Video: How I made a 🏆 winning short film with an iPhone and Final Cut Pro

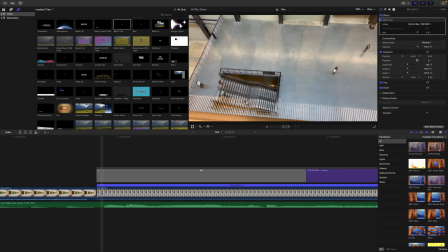[4:08]
So fading between clips can sometimes look a bit shoddy, if that makes sense. It can look really bad. So what I've done is I've just done a jump cut, right?
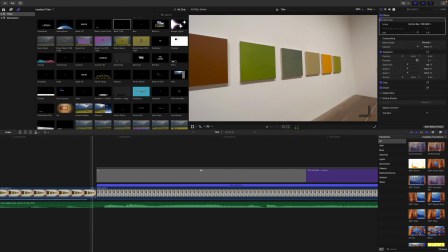[4:15]
I've just cut between the two clips, and because it's kind of in line with the music, as you can see, it goes really well, if that makes sense. Now, what I have faded is the title. The title fades over the top of the image on top of that. So I just wanted to do that because when I had it there as a jump cut as well, it didn't really feel right. So a fade kind of eases it in quite nicely, if that makes sense.
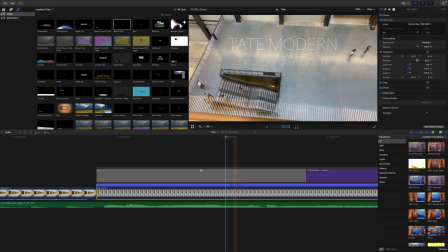[4:33]
And then when you have a look at this clip here, you can see that I've sped this clip up by 598%. So that's my time lapse. Now, how would you do that in Final Cut Pro? Well, what you'd do is you'd find a clip, and then up in your toolbar, you'd click Modify, and then you'd click retime, and then you can go custom speed.
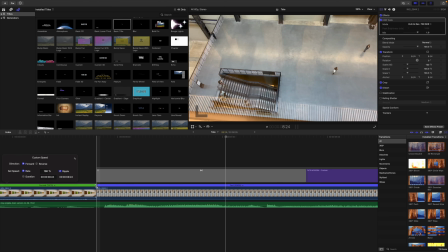[4:49]
Once you go custom speed, you can actually type in the percentage, or you can grab it and actually extend it or de-extend it or whatever you want to do with it, if that makes sense, by pulling it around and all that kind of stuff. So I tend to do it that way by pulling it around. I feel like I get a smoother edit, but you can type in percentages if you're working with specific things.
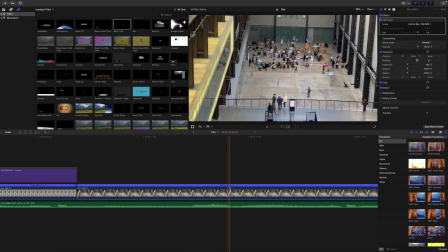[5:06]
So for example, this one is 598 and this one here is also 598 because I wanted them to be the same for the time-lapse piece, if that makes sense. So that's a really great example of how you would do it, but use a number, if that makes sense as well. Cool, so that's the introduction.
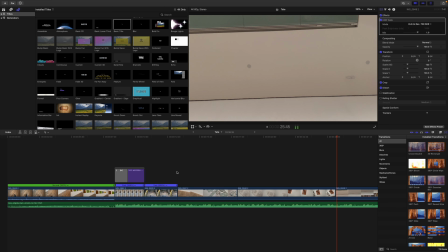[5:21]
So what happens next? Well, this is where I start to get into the groovy, spinny around, sort of move around sort of shots, if that makes sense. So the next part of the video looks like this.
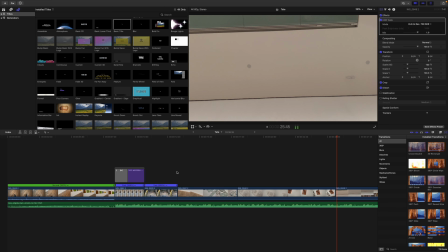Nothing but my hands. I still can't believe it. I literally was just going like this with the camera. If that makes sense, nothing but my hands.
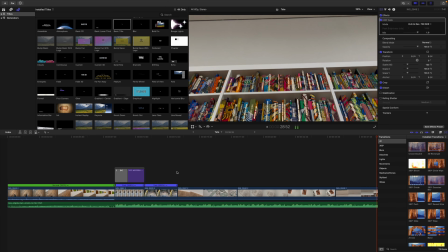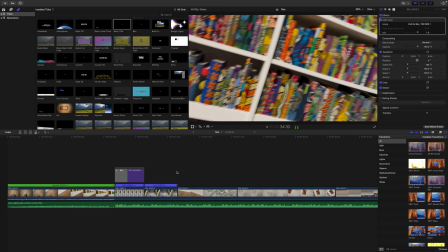Here I made a mistake in this video. So with the iPhone you can set your default frame rate that you want to record at. Mine was set to 24 frames per second at 4K. So I filmed the rest of the video in 60 and this one clip is in 24 frames per second.
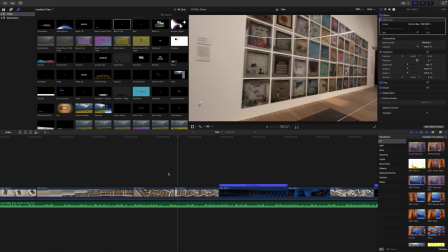[6:16]
And you can see the difference between, apologies for the microphone there, you can just see how jittery it is compared to the 60.
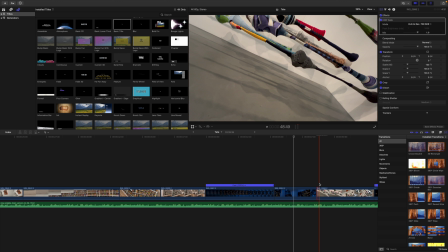[6:22]
And that's because I messed up basically, but I wanted to use the clip still because the idea was, and what I was trying to do with this video was make it so like when there's a fast movement to a kind of slow movement or something going in one direction and the other direction, if that makes sense. So that's kind of how I've decided to do that.
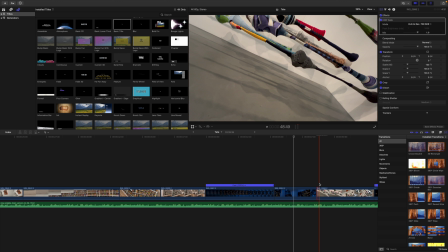[6:39]
I then decided to speed up this one a little bit as well, so it's still natural, still me kind of moving the phone up and down, but it's sped up slightly. And then with this shot, I don't think I did it as well in the actual live video as I have done when I've re-edited it here.
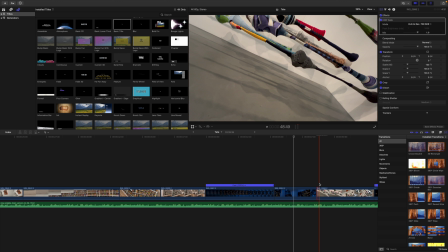[6:57]
But the idea is I want to go between this shot and the next shot and make it look like it was a smooth transition, if that makes sense, with the phone. So what I've done is I've literally just cut the clip, right? So the clip is actually quite long. I've just cut it back to where it's about to kind of zoom up, you know, and then I've taken this clip where it also zooms up.
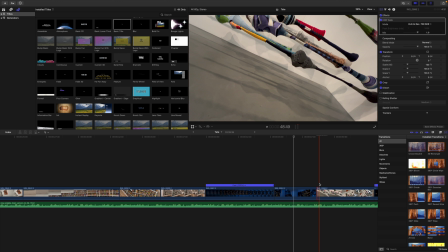[7:15]
And I've just kind of edited this one as well. You can see this one isn't...
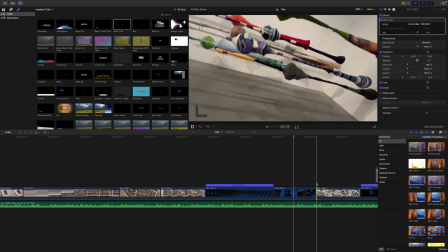[7:18]
I started here, if that makes sense. So I've kind of edited them together and moved them and cut them slightly so that they kind of flow together.
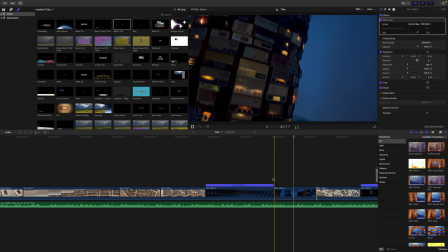[7:25]
Let's have a look at how it looks. To be honest with you, it's not as good as I'd like it to be, but I didn't actually plan to make this video. I was just out and about and I thought, oh, this would be a good idea. So I just did it, if that makes sense, with my phone. So I didn't really put the thought process into how I'm going to edit it later, if that makes sense. Now, if you're doing a proper video, like a short film or something along those sort of lines, you want to plan it, right? You want to go, okay, I'm going to do this, I'm going to edit it this way, and then you go and shoot for the edit, if that makes sense. But I didn't do that this time. Very lazy, very naughty.
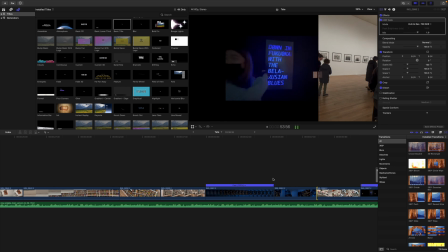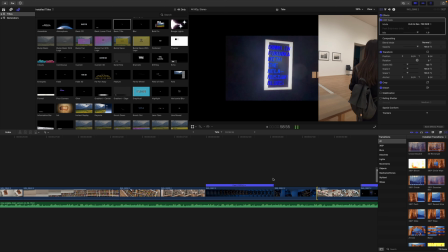With this clip here, it's actually one clip. It's not a widescreen clip that I've cut and masked.